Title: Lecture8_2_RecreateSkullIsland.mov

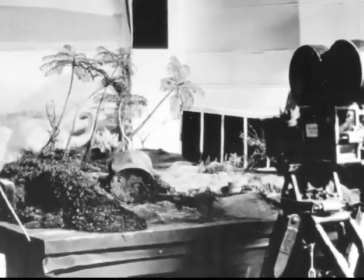Like any actor, Kong needed a stage on which to perform. For him, it was a series of plywood tabletops. There would be a lot of holes drilled into the surface of the tabletop because with an animated puppet you need a way of locking him to the floor that he's walking on.
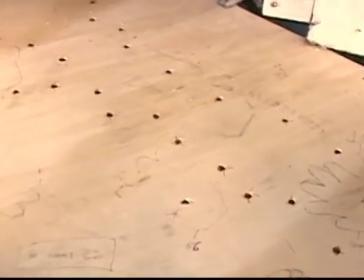Yes, we're just drilling out tie-down holes where Kong's going to walk.
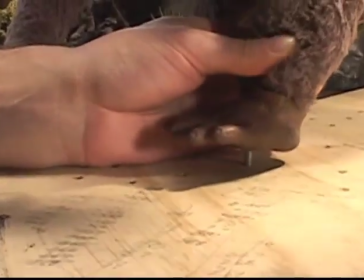So this will be his path. You have to do tie-downs, is what they called, where the feet are attached firmly, because as you shift the puppet, you're putting a lot of weight and muscles behind shifting the stiff jointed puppet,
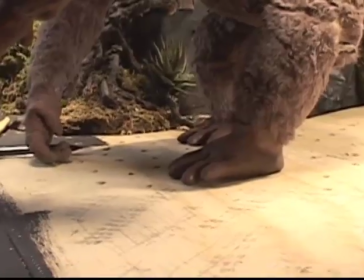and you need his feet to be locked to the table.
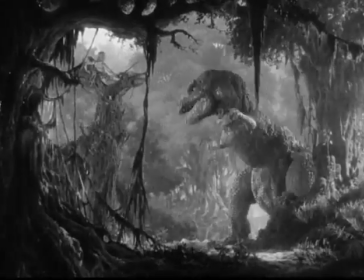But in the fight with the T-Rex, you have the Tyrannosaurus jumping, and then you have the scene where Kong flips him. And in those kind of things, they had to work out a way to support the weight of the models and move them one frame at a time.
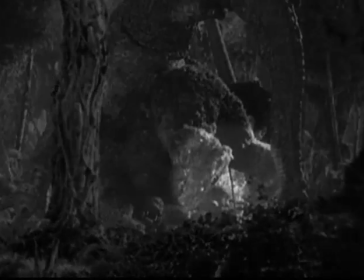And if you watch it frame by frame, you can actually see some of the rods that they use to keep them from falling over during the shot.
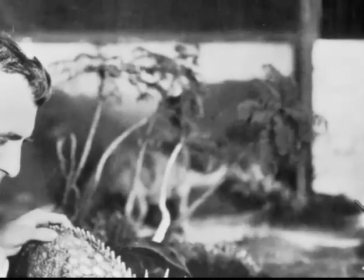In most instances, the animation tabletop would be partially dressed with a miniature environment, such as Kong's carefully crafted jungle foliage.
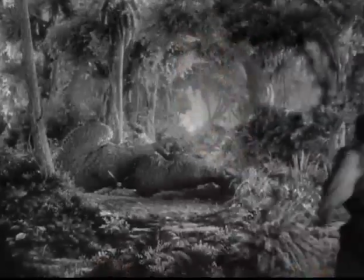The jungles in Kong are the coolest jungles I've ever seen in a movie.
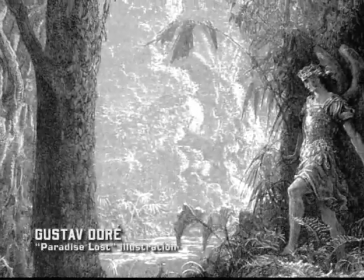They were going for a Gustave Doré style, where the foreground images are very, very dark, and the background are light,
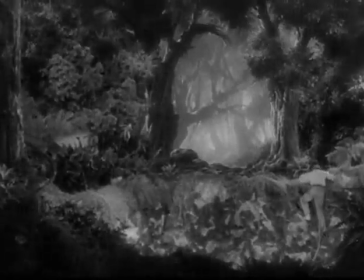haleated, kind of glowing backgrounds and cathedral-like jungles, you know? I mean, it was that look, which is very storybook.
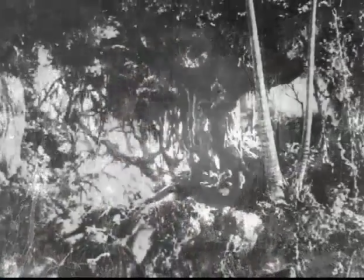They used a very particular technique to build all the foliage and trees and rock faces, and we wanted to capture that exact aesthetic again. The rocks and land formations were built out of plaster.
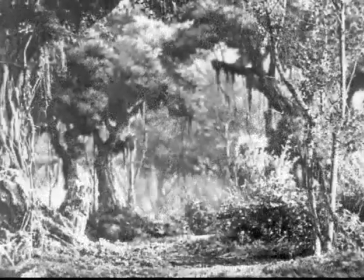Then the trees were wooden dowels that were covered with clay and then tissue paper that was shellacked. and the foliage was a combination
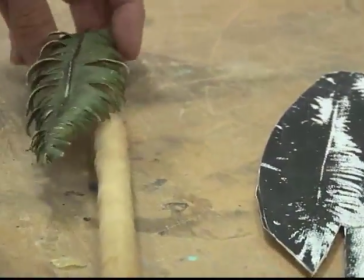of real plants that were put in place and some of the things like palm fronds and ferns were cut out of very very thin copper. This is just a test for PJ to look at of the different types of leaves.
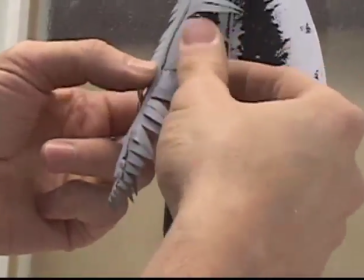This one is brass up here and it's we're worried it might be a little too flimsy
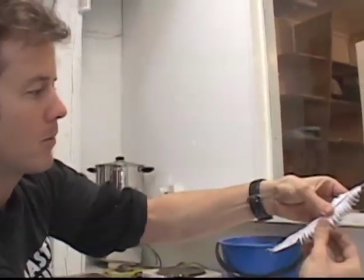and this is alley and it's a lot more poseable yet it's not going to fly around
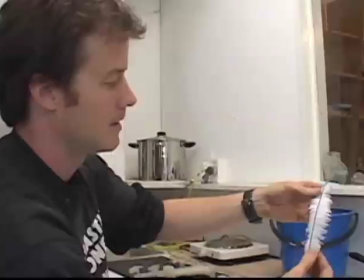on the tree because everything needs to be so locked down while they're animating they had to carefully attach all the
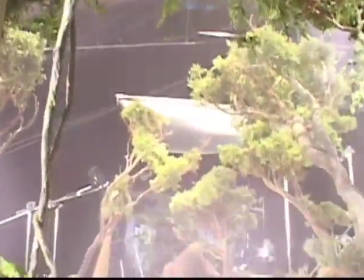little leaves and all the little vines and all the little mosses
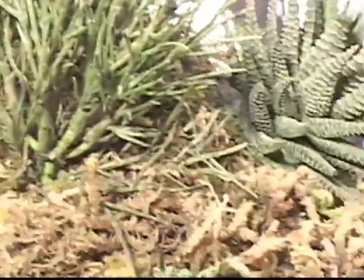everything you see they had to build or paint or create you know to detail
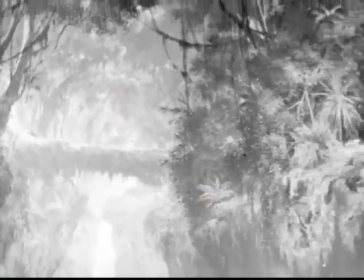O'Brien also made extensive use of matte paintings flat art
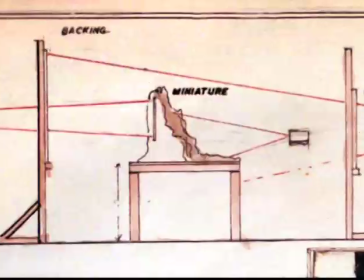that creates the illusion of depth without the expense of of building three-dimensional sets.
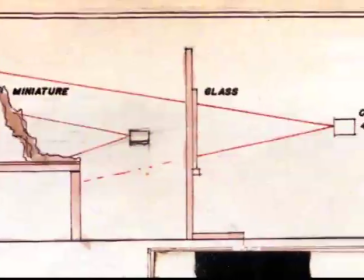Matte paintings done on glass provide foreground elements.
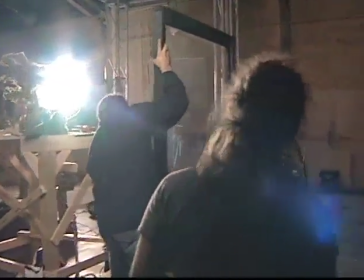What you'd often have in your typical King Kong set up is you might have one or two sheets of glass in front of the camera
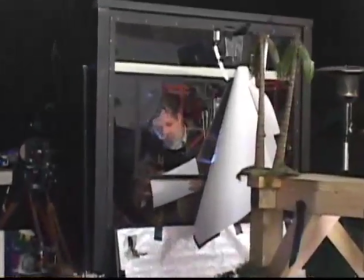that would have extra pieces of jungle painted on.
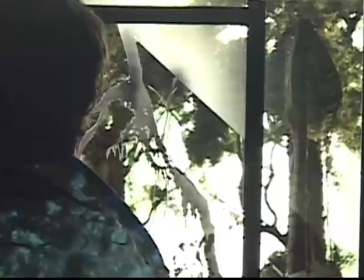For example, vines or the sides of trees are overhanging jungle growth, and the camera actually shoots through that painting onto your set to create the feeling of a deep, dense jungle that just kept going back and back and back into infinity. Now, in many cases, he didn't use a glass painting. He used an actual built foreground.
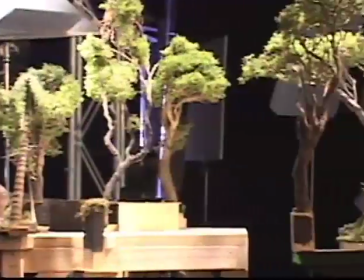But it's kind of inconvenient, particularly for lighting, if you have all the layers actually physically built because they have thickness.
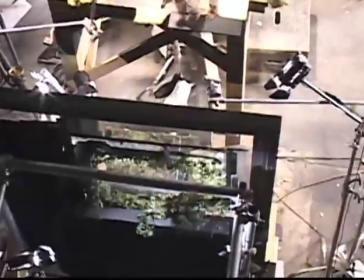So if you build, let's say, just one or two physical elements, little layers in front of that are just paintings on glass, that means that you can get light in between them.
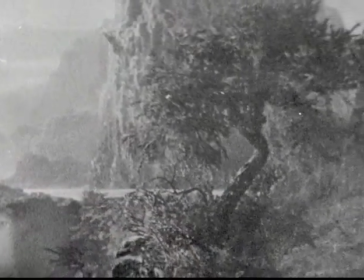It makes it much easier to light. The matte paintings in King Kong were crafted by a team of skilled artists that included Byron Crabbe,
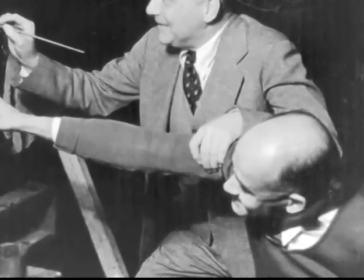Henri Hillink, and a man who would continue to work alongside O'Brien for the next 20 years.
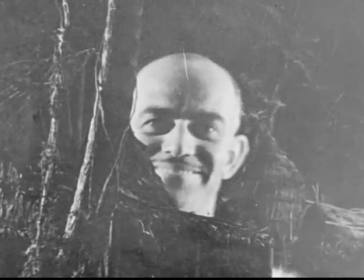Mario Laranaga was a very good artist in the art department there at RKO when O'Brien started to work on creation,
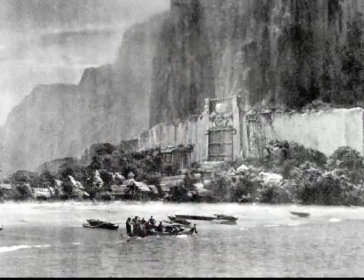and he sort of discovered his talents and moved him onto his crew.
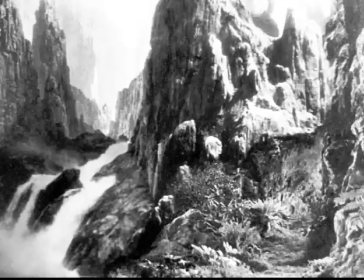That painting is pretty rare now, other than doing something as a special project.
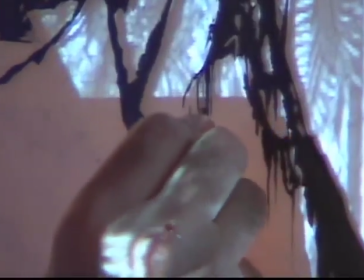About 10, 15 years ago, it became digital. So it's a lost art. It's so physical, it's so inefficient comparatively. I really wanted to get back on my computer after I did this, to tell you the truth. So it's a much more efficient, easier way to get good results and make quick changes.
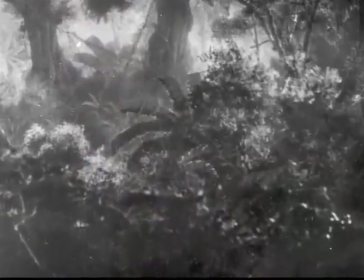What they did on Kong that we discovered by studying photographs is they not only did glass paintings, but then sometimes they would dress on top of the glass.
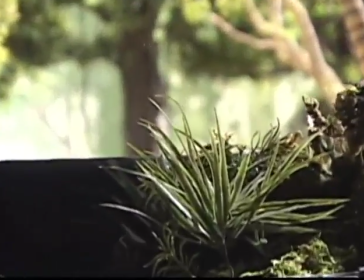At the bottom you'd put a few little shrubs or a little bit of jungle foliage and so on and so forth. So now you had a three-dimensional element that you can light.
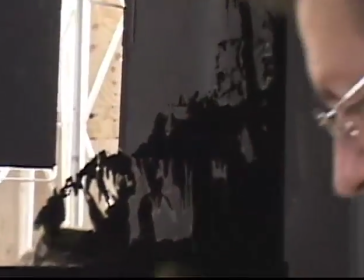And so we could dapple the light, and we could change it very quickly... ...because you're dealing with something three-dimensional and with real light.
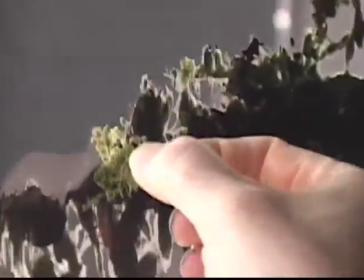For some reason, this piece is scaled so beautifully. Look at that. I don't know what it is. Is it somebody stepped on it?
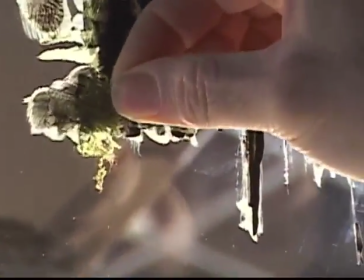Maybe that's the answer, but, you know, look at how fine it is. It really looks good in there. Somehow that glass painting technique makes that film look so unique.
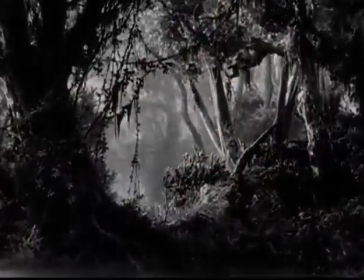And then at the very background, they'd often have a matte painting... It was a complete painted canvas that would be the very deep background.
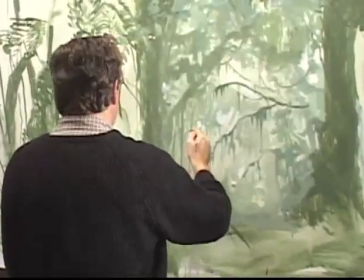We had our matte painter, Michael Pagrazio, actually do a traditional matte painting. It's very important to have a good plan. So I would do a sketch and photograph it and project it.
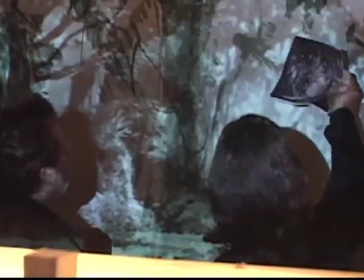Norman Rockwell used the same technique to kind of trace it out and get the composition and then be able to turn on the overhead lights and then start to paint on it.
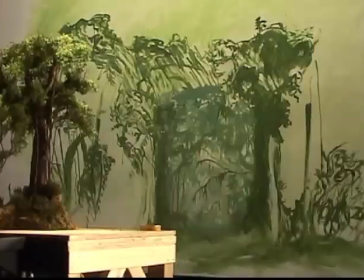But the painting's very crude. If you look at the painting, it doesn't look that great by itself.
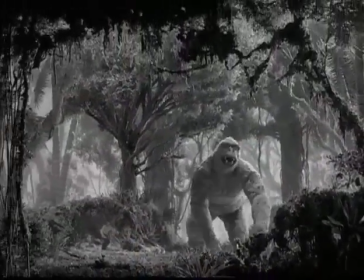But when you see it on film, it works, and that's a matte painter's trick, too. Good matte painting is very impressionistic and very loose.
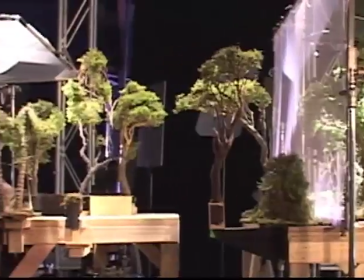The various paintings and tabletop miniatures come together on stage to form the three-dimensional environment in which Kong lives.
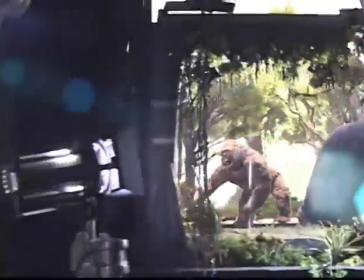The typical Kong jungle setup would be a piece of glass in the foreground with an edge of jungle painted around it,
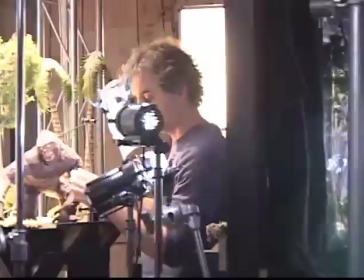then a tabletop with some miniature trees and foliage,
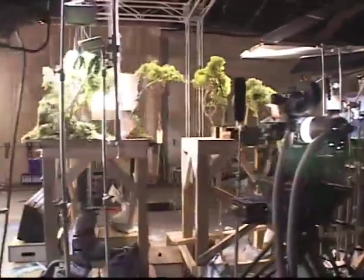and then maybe some more miniature jungle that finally resolves into a painted cyclorama in the background. So these tabletop setups could be anywhere from 6 to 8 or 12 foot deep.
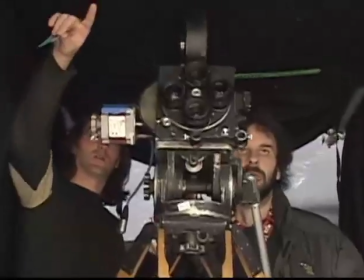And the way you make one of these shots work is you actually just look right through the lens and you see, oh, how's this working?
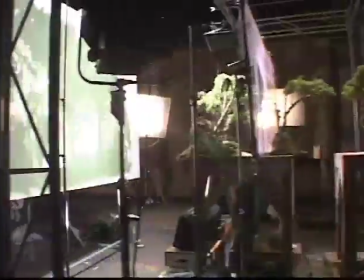Where do we need a tree? And if you need a tree, you just hang it in. Composing this shot was really interesting because if you weren't looking through the camera lens,
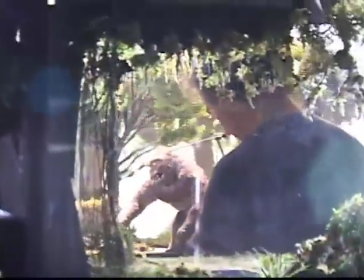Matt painting and this glass thing and these tables, it didn't seem to make a lot of sense. But once you look through that lens, it's a perfectly composed shot. It's not a real jungle. It's a jungle of the imagination. It's a very, uh, it's a magical place, really. These jungles just seemed ready to erupt with prehistoric life, which then Willis O'Brien and his team made happen.
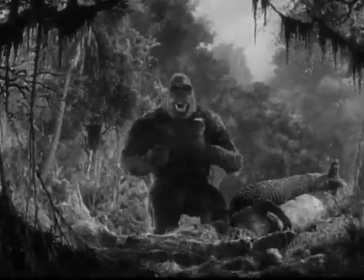But bringing Kong to life and making his miniature jungle convincing was only the beginning of what O'Brien hoped to accomplish.